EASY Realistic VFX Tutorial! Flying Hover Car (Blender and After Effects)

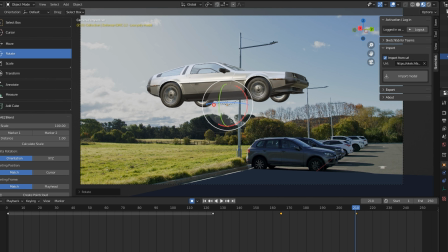[12:51]
If the car was stuck moving only on the Z-axis and not rotating at all, this would be very unrealistic for a floating car.
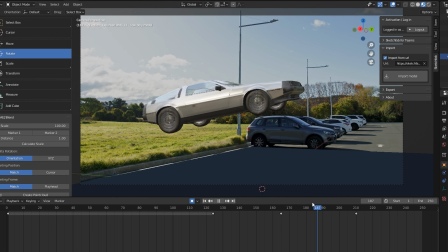[12:58]
That is, if it was real. Adding all of these subtle details goes a long way in selling the effect.
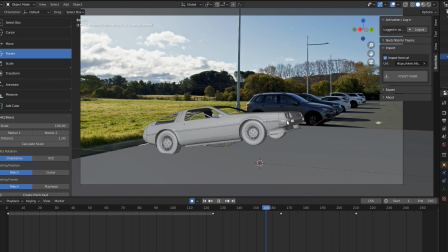[13:04]
Again, scrub through the footage to make sure the car movements look to your liking.
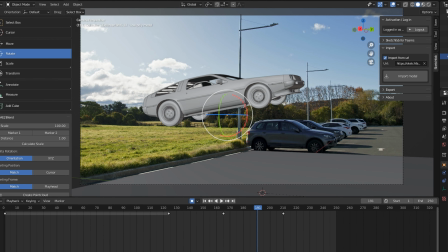[13:09]
Again, adjusting the timing between these keyframes is very easy, as all you have to do is slide them up or down on the timeline.
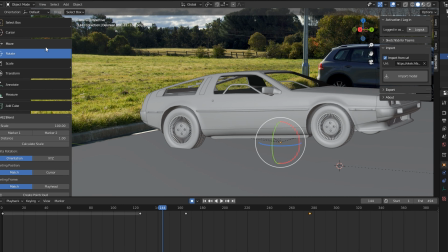[13:16]
I also went back and added some more positional keyframes to make sure the rear tires weren't clipping into the ground.
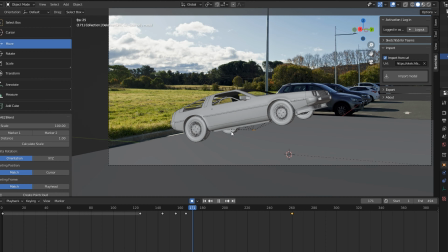[13:22]
This next portion of the animation process is quite simple, though it comes down to personal preference.
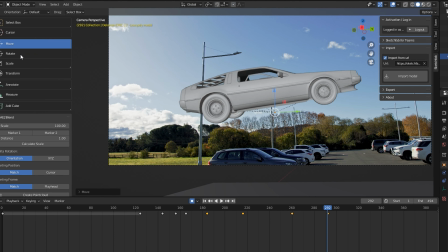[13:27]
Position your car into the position where you want it to be flying in the sky. On screen, right now, you can see a time-lapse of my process.
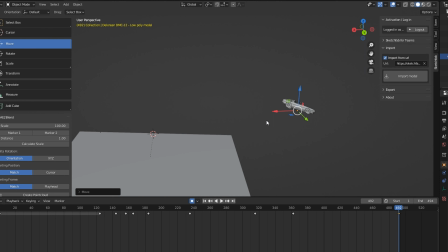[13:35]
I can't specify what keyframes you should use exactly, as your footage may differ from mine. As you can see in my process, I'm making little small adjustments again to make that car floating look. I'm also adjusting the timing between these keyframes by sliding them back and forth on the timeline.
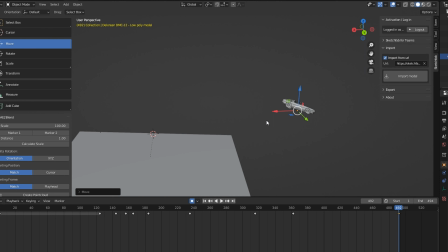[13:51]
Again, I'm playing through the animation to make sure it seems correct, and to my liking.
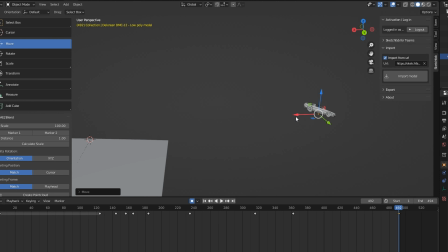[13:56]
For when the car model flies off into the distance, and in my case, it's on the X-axis, my camera can no longer see it after a certain point.
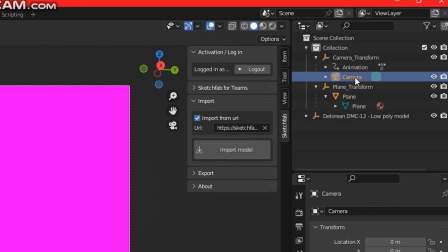[14:03]
If this happens to you, you need to make sure you adjust your clip end settings inside the camera.
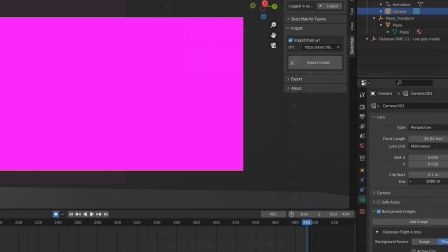[14:08]
This will allow you to see objects further and further into the distance.
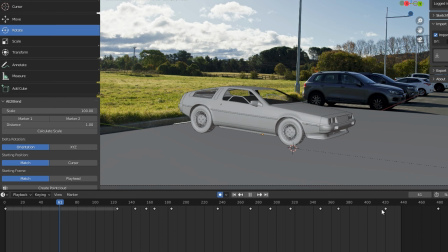[14:12]
So if you want your car to take off far into the sky, this is the one setting that you need to make sure you change. After a bit of time, I was finally happy with all these locations and rotational keyframes I've made for my animation.
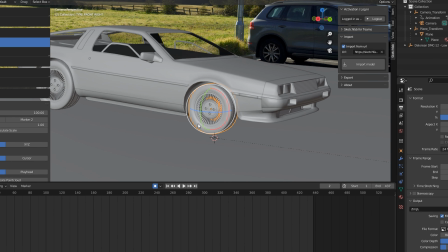[14:26]
As mentioned earlier in this video, I can still independently control all of these tires to my liking.
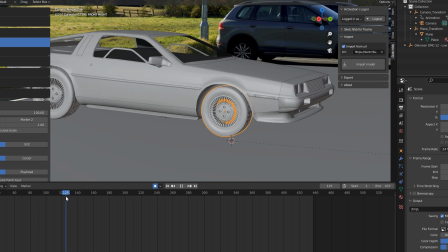[14:31]
This means I can keyframe that folding wheel effect, like from Back to the Future. For my first tire, I'm going to go to the first frame in which the car takes off from the ground. I'm going to set a keyframe at this point.
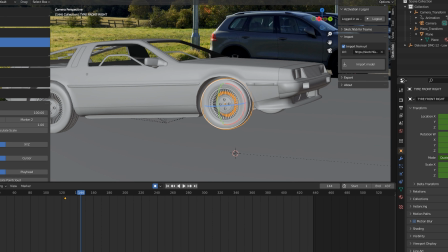[14:47]
Then, as the car lifted off into the sky, I'm going to set another keyframe, rotating the car wheel to face the ground. Using local transformation orientations, I can use the Move tool to position the tire in a way that doesn't clip into the car model.
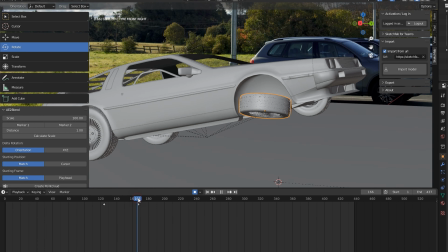[15:02]
Again, on screen, you can see a time-lapse of my process.
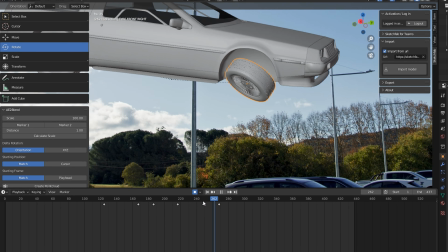[15:05]
I actually imagine that these tires were acting as stabilizers of sorts, keeping the car right side up as it floats into the sky.
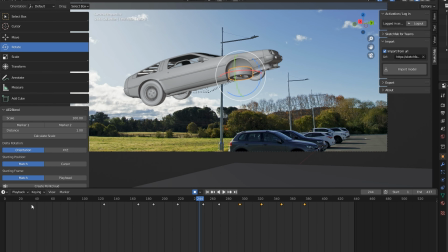[15:12]
This wasn't seen in the Back to the Future movies though, this is my own effect, but feel free to play around with it.
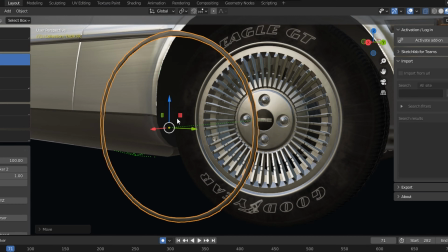[15:18]
Basically repeat the same process for all the other tires. To add the tire lights, I added a torus mesh into my scene.
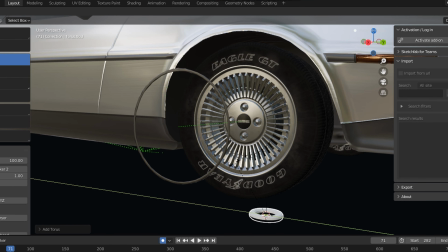[15:25]
I rotated it and positioned it over the tire rims.
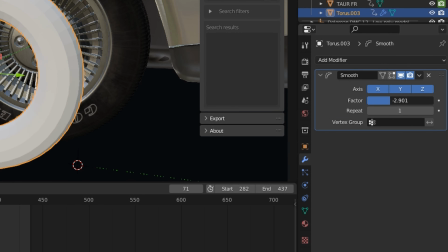[15:29]
Clicking the wrench icon, I added a smoothing modifier, making this torus mesh quite thin.
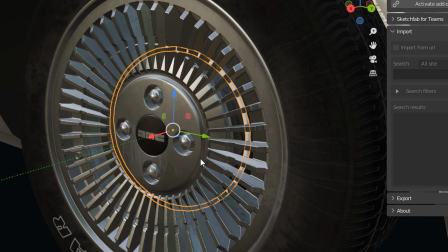[15:35]
Now using the move tool, I positioned the mesh inside the car tire rims, where it can be seen through the gaps.
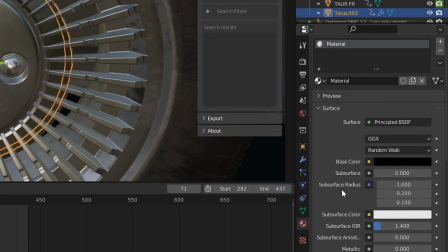[15:42]
I added a new material to my mesh. I changed the base color to a pure black, but the emission color to a bright blue.
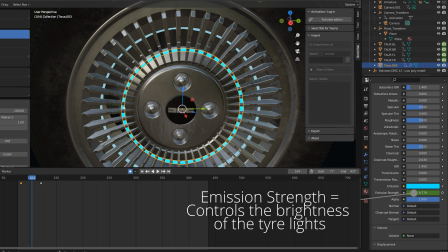[15:48]
On the timeline, I added a keyframe for the emission strength value. It starts at 0, then slowly makes its way to 10.
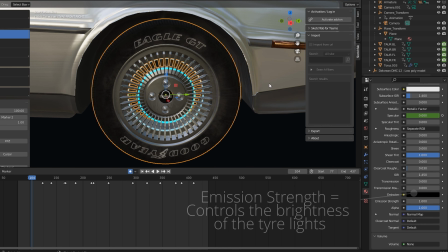[15:55]
I added this into the part of the video where I want the tire lights to turn on. After this, I made the tire the parent of the torus mesh.
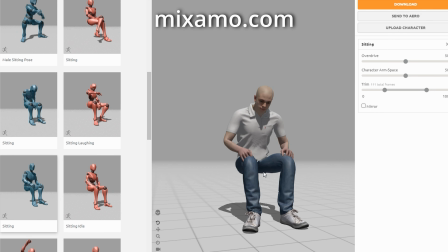[16:03]
To create the person in the car, I used a default character from Mixamo. I also used a sitting animation, and I downloaded it as an FBX.
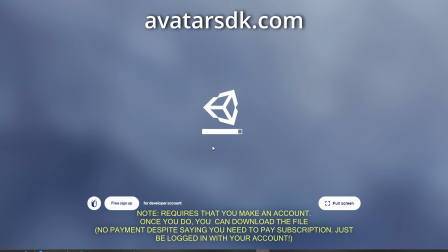[16:12]
To create my head, I used this website called Avatar SDK, which creates a 3D model of your head using only a photo.
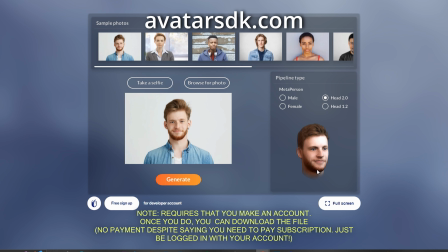[16:20]
Make sure you select Head 2.0, and then download the result.
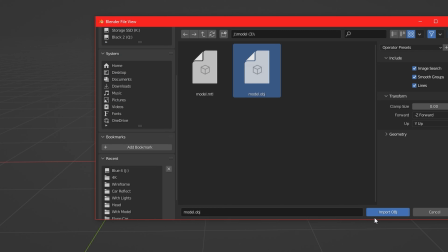[16:24]
Make a new Blender project, then import these two separate files.
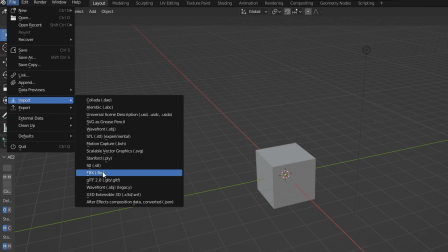[16:29]
You can do this by going to File, then Import on the top left-hand side of your Blender window.
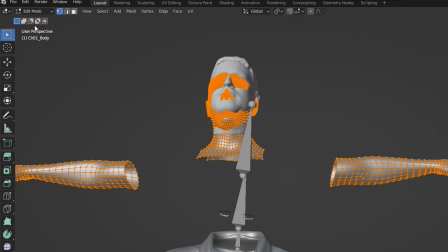[16:34]
Now click on the Mixamo Animation Mesh, then change over into Edit Mode.
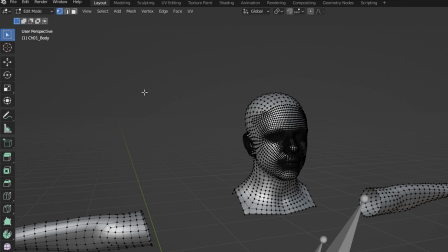[16:39]
I'm going to use the Select box to select areas of the model's head, then pressing my Delete key on my keyboard to erase it.
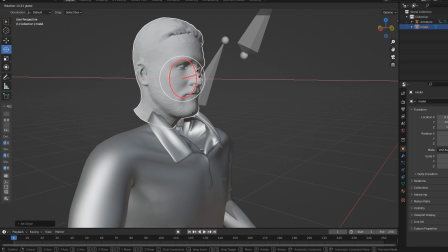[16:48]
Now with the head model selected, I'll use the Move and Rotation tool to fit it over the area where the original head was.
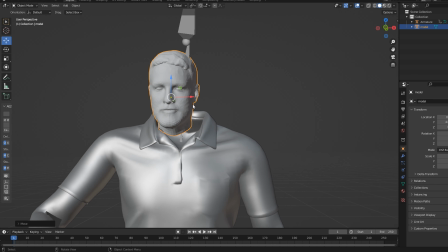[16:54]
I can use the Scale tool just to fill up the neck area. Just make sure it lines up with the bone that was already there on the Mixamo model.